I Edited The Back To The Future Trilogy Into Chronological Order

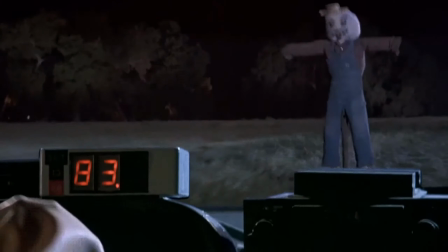248s
There's no need to call this one good or bad, because there's only ever one 1955. Okay, technically if you want to get specific, you could say there's loads of different 1955s, because there's the one where Marty never goes back in time, the one where Biff never gets the almanac, the one where Doc never goes to 1885 etc etc. But because all of those events never cause any conflict with each other in that year, from the viewer's perspective there's only ever one 1955.
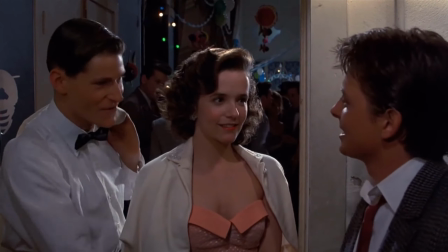271s
Anyway back to part one. After spending most of the movie in 1955, Marty changes the future for the better.
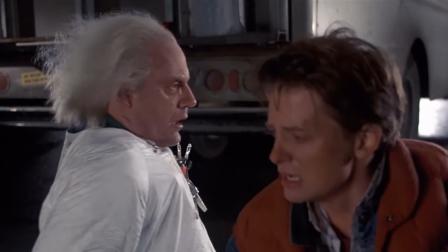277s
He then travels to good 1985 where he finds that Doc is still alive and his life is completely different. Then Doc shows up again and they set off to 2015. Are you with me so far? I'll take that as a yes.
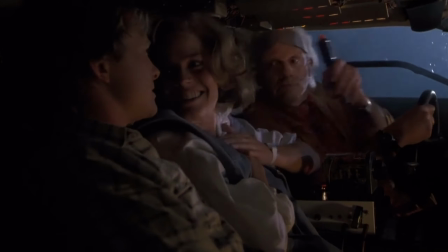289s
So next up in part 2, Doc, Marty and Second Jennifer travel to 2015 where old Biff steals the time machine.
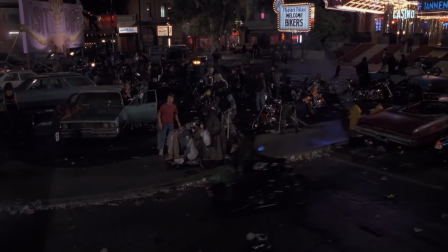296s
They then travel back to worst 1985, fight Donald Trump Biff,
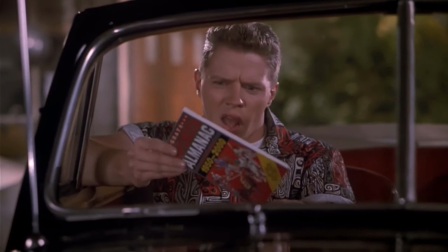299s
then travel back again to 1955 to get the almanac back from 50s Biff while part 1 Marty is doing whatever it is that part 1 Marty does.
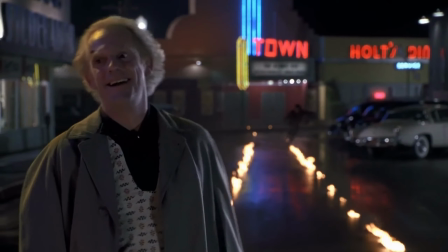308s
Then Doc in the DeLorean gets struck by lightning and part 2 Marty finds 50s doc right after part one marty travels back to good 1985.
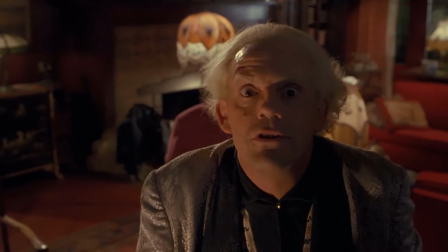316s
right part two marty then becomes part three marty who's still in 1955. he finds the delorean buried underground as it was left by 1885 doc
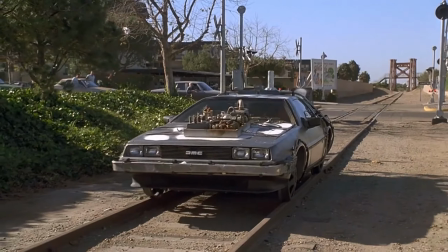324s
marty then travels to 1885 himself where the majority of part three happens he then returns to good 1985 the delorean's hit by a train doc then shows up in a train way to rub it in doc and then that's the end of the trilogy when you try to account for all the in-universe timelines that that happen both on and off the screen. This can get pretty complicated, but thankfully we're only concerned with the date of what's happening on screen. But even without simplifying things for us, there are still some key issues that arise, like what happens when there are two Martys, or the overlapping scenes.
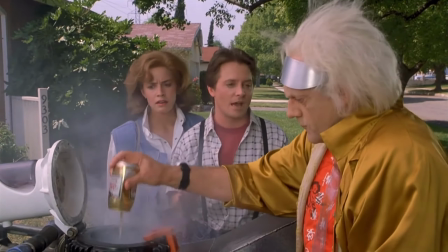355s
So I've come up with a few basic rules to keep things consistent. Rule one is no double scenes.
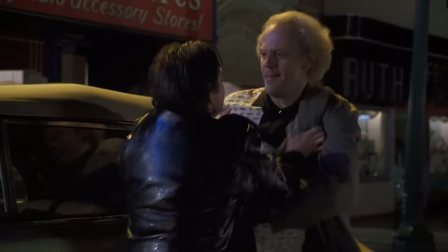361s
This means that where there are scenes that repeat themselves, like the one where Marcy finds 50's dock at the end of part two and the beginning of part three, we just keep one in the supercut.
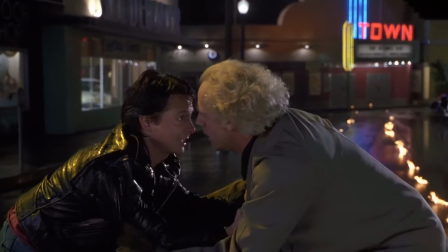370s
The one that gets to stay in is the most complete, so in this case it's the one in part two, because it's ever so slightly longer.
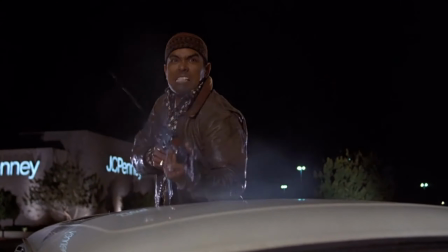375s
This rule doesn't apply however for the same scene from different perspectives. So when Doc gets shot 30 minutes into part one, and he gets shot again an hour and 40 minutes into part one, even though they're the same event, they both get to stay because they're shown from two different perspectives. Rule two is the earlier movie takes precedence, meaning that if two different events are happening at the exact same time,
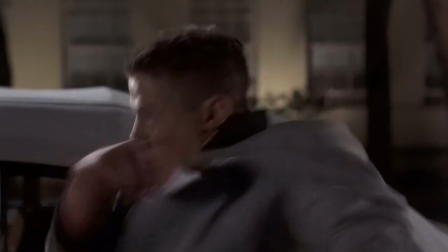395s
like Marty being in Strickland's office while George punches out Biff, the one in the earlier movie gets put in first. So in this case, it's the one where George punches out Biff. And then lastly rule three, I like to call the double Jennifer rule. So as I mentioned earlier, Jennifer's played by two different actresses, Claudia Wells and Elizabeth Shue. For most of the trilogy, this doesn't really matter, except for the overlapping scene in part one and two, which by the way, they had to recreate shot for shot several years later and it's really cool to see the comparison side by side. Anyway all the double jennifer rule really is is that jennifer number two gets to stay because she has more screen time over the entire trilogy. You could probably explain this in universe by saying that marty going back in time and changing his future caused some butterfly effect that meant that jennifer looked different but who cares. I guess this rule is kind of just rule one but by doing this i'm also breaking rule two but who cares this is my edit i can do what i want and with those rules decided on, I started the editing process. And now I'm pleased to present to you the Back to the Future super cut.
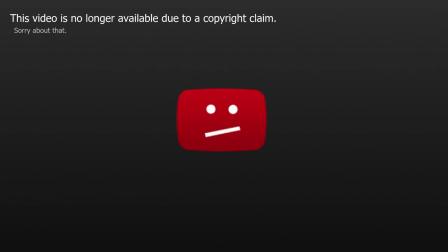Okay, I'm not actually going to upload the whole thing to YouTube or anywhere for that matter because I'll just get destroyed by copyright. But I won't leave you hanging. I at least want to give you a basic rundown of my magnum opus. It's over five hours long and it's real weird.
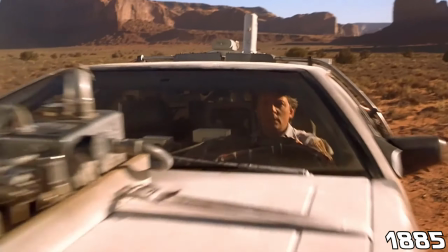477s
The movie opens in 1885, right as the DeLorean emerges and almost drives straight into the Pahatchee tribe.
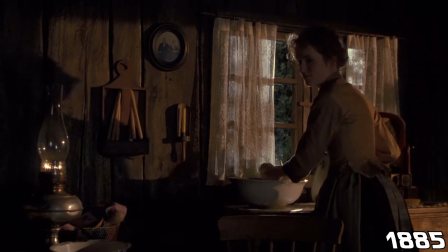482s
Marty is taken in by the McFlies and the entire western segment of part three continues as normal.